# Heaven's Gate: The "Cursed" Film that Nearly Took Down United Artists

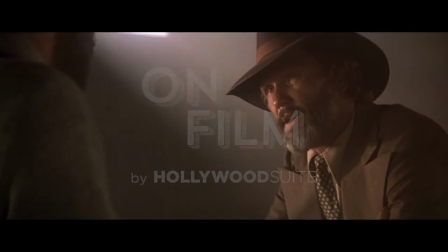(0:02) There's 125 need on a death list.
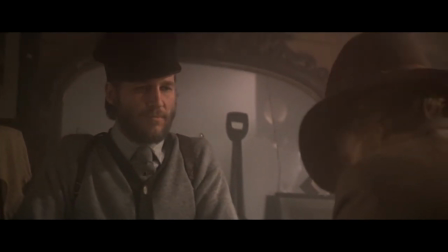(0:10) That's almost everybody in the county.
I think you would be hard-pressed to find a film more maligned than 1980's Heaven's Gate. This is a film that, when it was released, was universally despised. Roger Ebert called it one of the ugliest films he's ever seen.
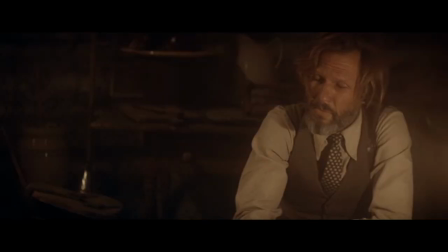(0:26)
One reviewer referred to it as an unqualified disaster, And another reviewer actually questioned whether director Michael Cimino had sold his
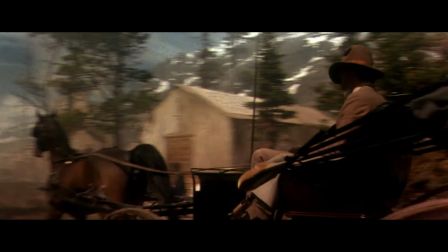(0:34)
soul to the devil to make Deer Hunter and Heaven's Gate was the devil coming to collect. This is a film that 40 years later is finally being reassessed.
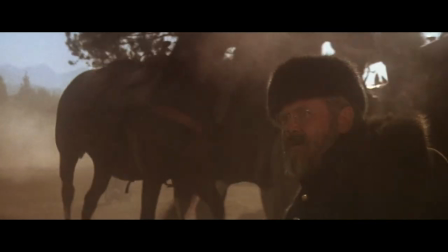(0:45)
And while it has an incredibly complicated and disturbing production history, it is no less wondrous today.
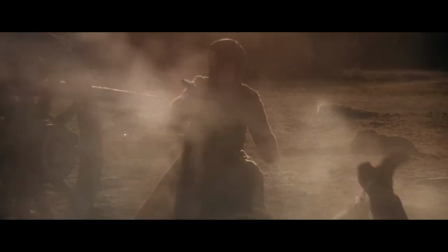(0:53)
The film would come in at 400% of its budget and over a year late. This was a film that actually pretty much ended the dominance of its studio, United Artists.
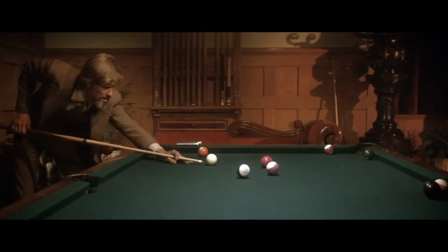(1:05) Why the hell did you come here? Well, why do we do anything, Billy?
The cast of Heaven's Gate is in many ways unimaginable.
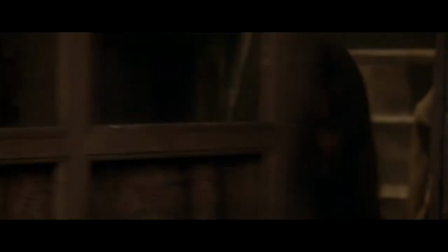(1:16)
You have Kris Kristofferson, Isabella Huppert in her first English-speaking role,
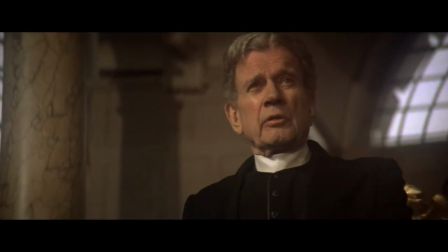(1:21)
Jeff Bridges, you also have the classic actor Joseph Cotton, who was in Citizen Kane, and if that were not enough you also have a very young Mickey Rourke. I think the star of Heaven's Gate though is truly the camera work of cinematographer Vilmos Zygmunt.
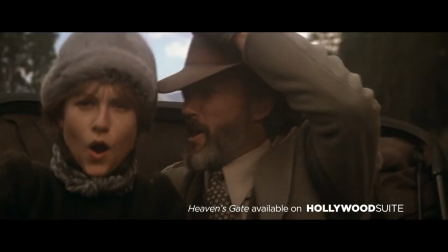(1:36)
For Roger Ebert to call this film ugly I really don't understand it because looking at Vilmos Zygmunt's cinematography
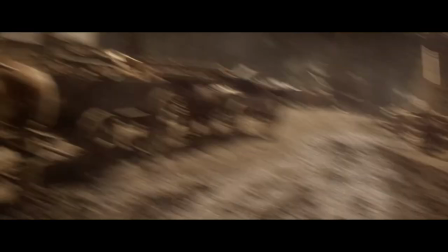(1:42)
is like being in the eye of a hurricane while Heaven's Gate just kind of unravels around you.
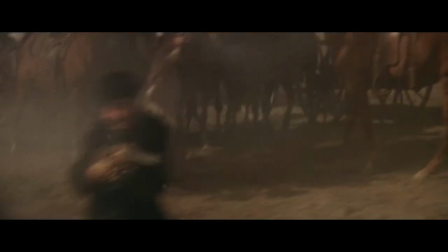(1:48)
There are sequences of this film that are utterly stunning.
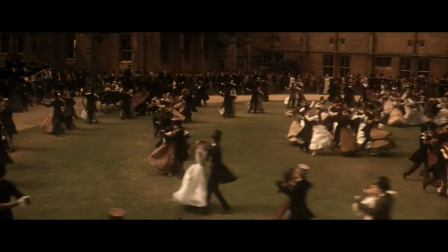(1:52)
In particular I think of all the scenes of waltzes where the camera is steady and you're just watching characters twirl around you.
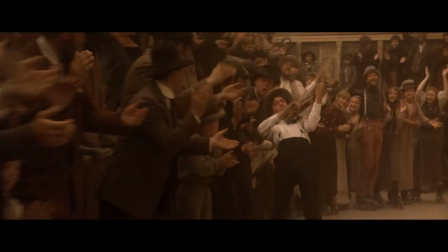(2:00)
Watching the roller skating sequences with the fiddlers, which kind of go on for a very long time, you really get a sense that Vilmos is a fluid cinematographer.
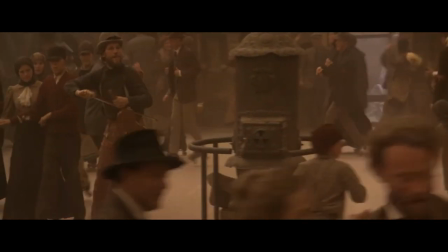(2:08)
He's right there in the action.
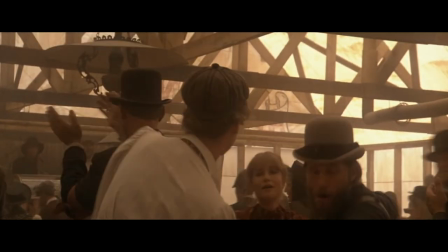(2:10)
And I would say if you are anyone who suffers from motion sickness, you might want to not watch the sequence because you might end up like Jeff Bridges at the very end.
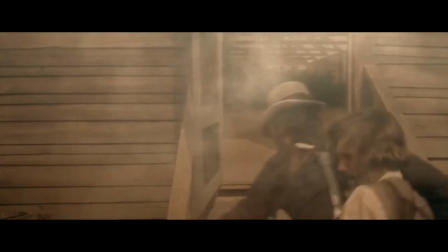(2:21)
Watching Heaven's Gate today, we are at an advantage because we're pretty far removed from the initial backlash that Michael Cimino really received when the film was released in 1980.
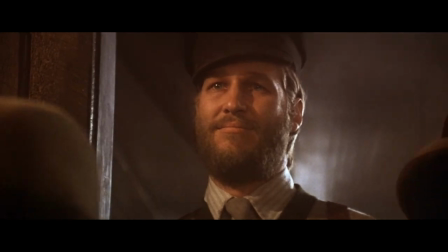(2:32)
Watching Heaven's Gate, I can't help but be mesmerized, and I really think it's an essential film to understanding 1980s filmmaking.
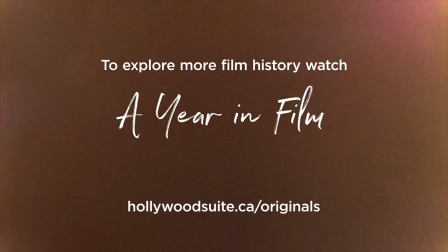(2:42)
To explore more film history, watch A Year in Film on Hollywood Suite.